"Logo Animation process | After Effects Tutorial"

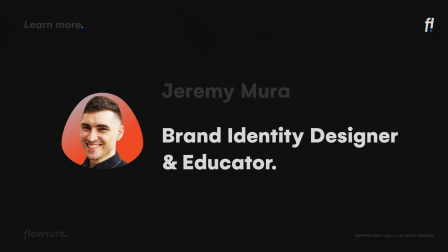hello and welcome to floatats in this tutorial i collaborated with jeremy mora on this logo animation so
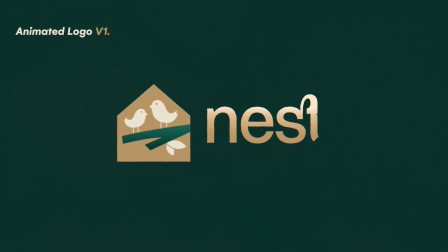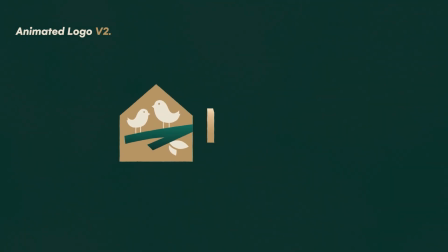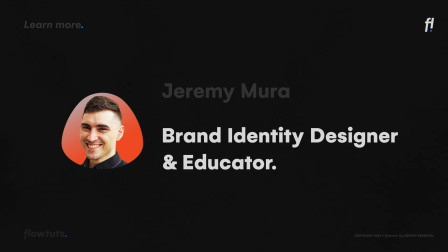jeremy mora is an awesome brand identity designer and educator on youtube so make sure to check him out and without further ado let's get started so before we do anything related to animation and logo animation there is two things we have to break down before and those two things are what the logo is for and the logo design structure itself so we're gonna start with the what's the logo is for so the logo is for a real estate agency that's
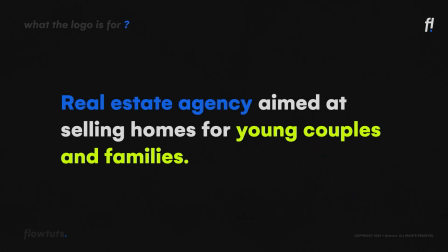aimed at selling homes for young couples and families so here you can see that the logo is for two things and we have to focus on these two for the animation the first thing is real estate so that's home and the second thing is young couples and families this can be one thing so
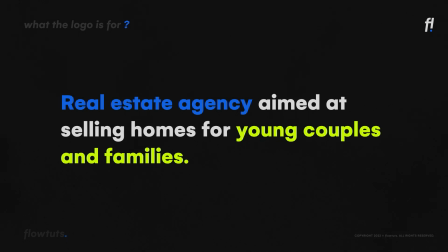family and real estate and you're gonna ask me why understanding that
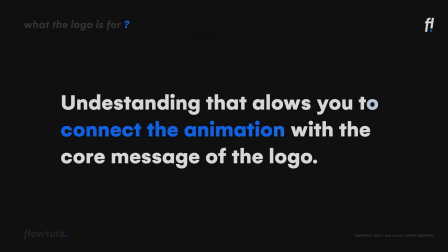matters so understanding that allows you to connect the animation itself to the core message of the logo or the brand itself so you don't have animation present something and the logo itself is representing another thing so let's jump into the logo design structure as you can see here the first thing
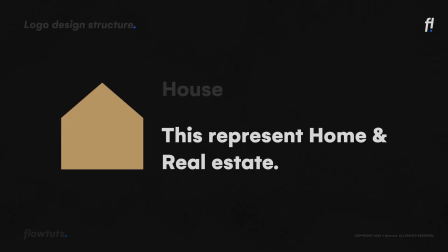is the house so the house is representing the home or the real estate itself so now we have the real estate agency representing that home in the logo
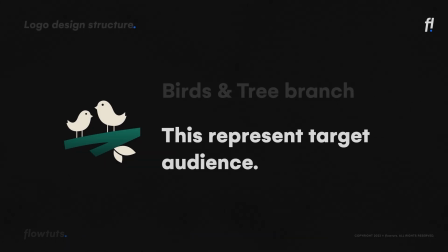and the second thing you can see that the birds and the tree branch these represent the target audience which is the couples and the families and the branch can also represent home because that's where the birds have their nest
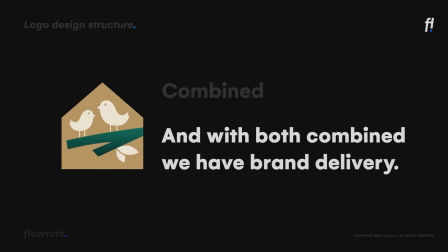in and then when we combine the house with the birds and tree branch we have this logo that represent the brand message or the brand delivery so this is the logo that represent what the company or agency delivers as a service to learn more about this you can check Jeremy more on YouTube have a full video on how he achieved this logo and the story behind
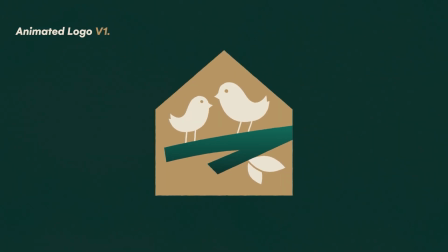it so now let's jump into the animation itself so for the animation I
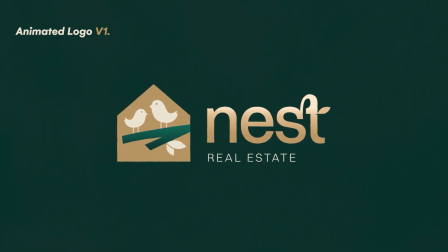have these two different versions of the animation of this logo so instead
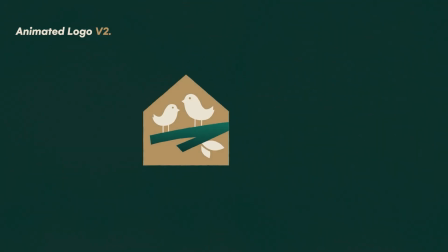of recreating everything I'm just gonna break down each one so the first one
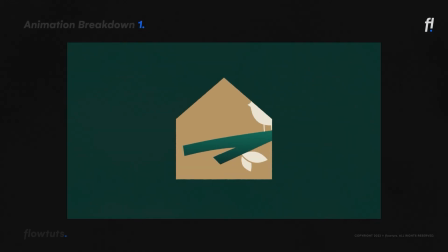is just a a blank scene and then the house appears from the barum this is a simple animation just a path animation then we have a branch coming up
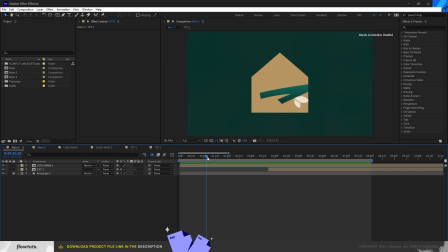from the right to the left and that acts as a attraction for the birds and then i have the house scaled down then the text appears for the text it's just
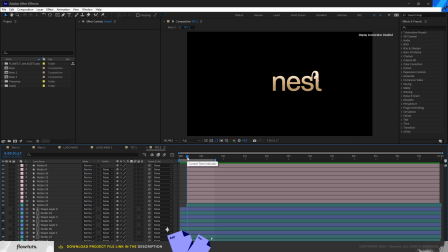a path animation that acts as a mask as you can see here let me solo this one as you can see it's just a path animation with the trim path and it acts as a mask for the text
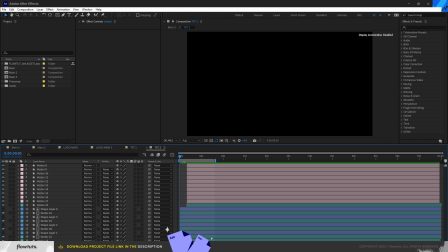and there and then i do the same thing for the other letters you have this animation like here for the bottom one is just an opacity animation that is offset for each one and i add the slightly animation for the leaf as you can see here to
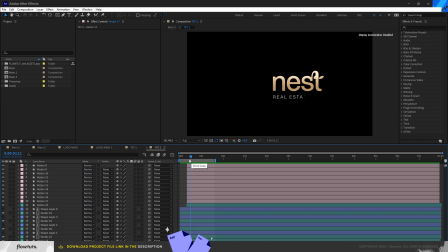add more details for the text
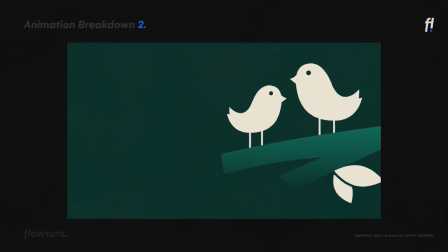so for the second logo animation it's the same thing but it's scaled up on the scene
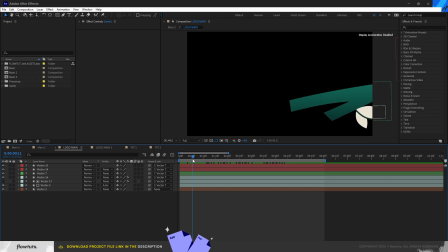and the house comes later so as you can see the same thing for the first one the branch comes from the right then the birds attract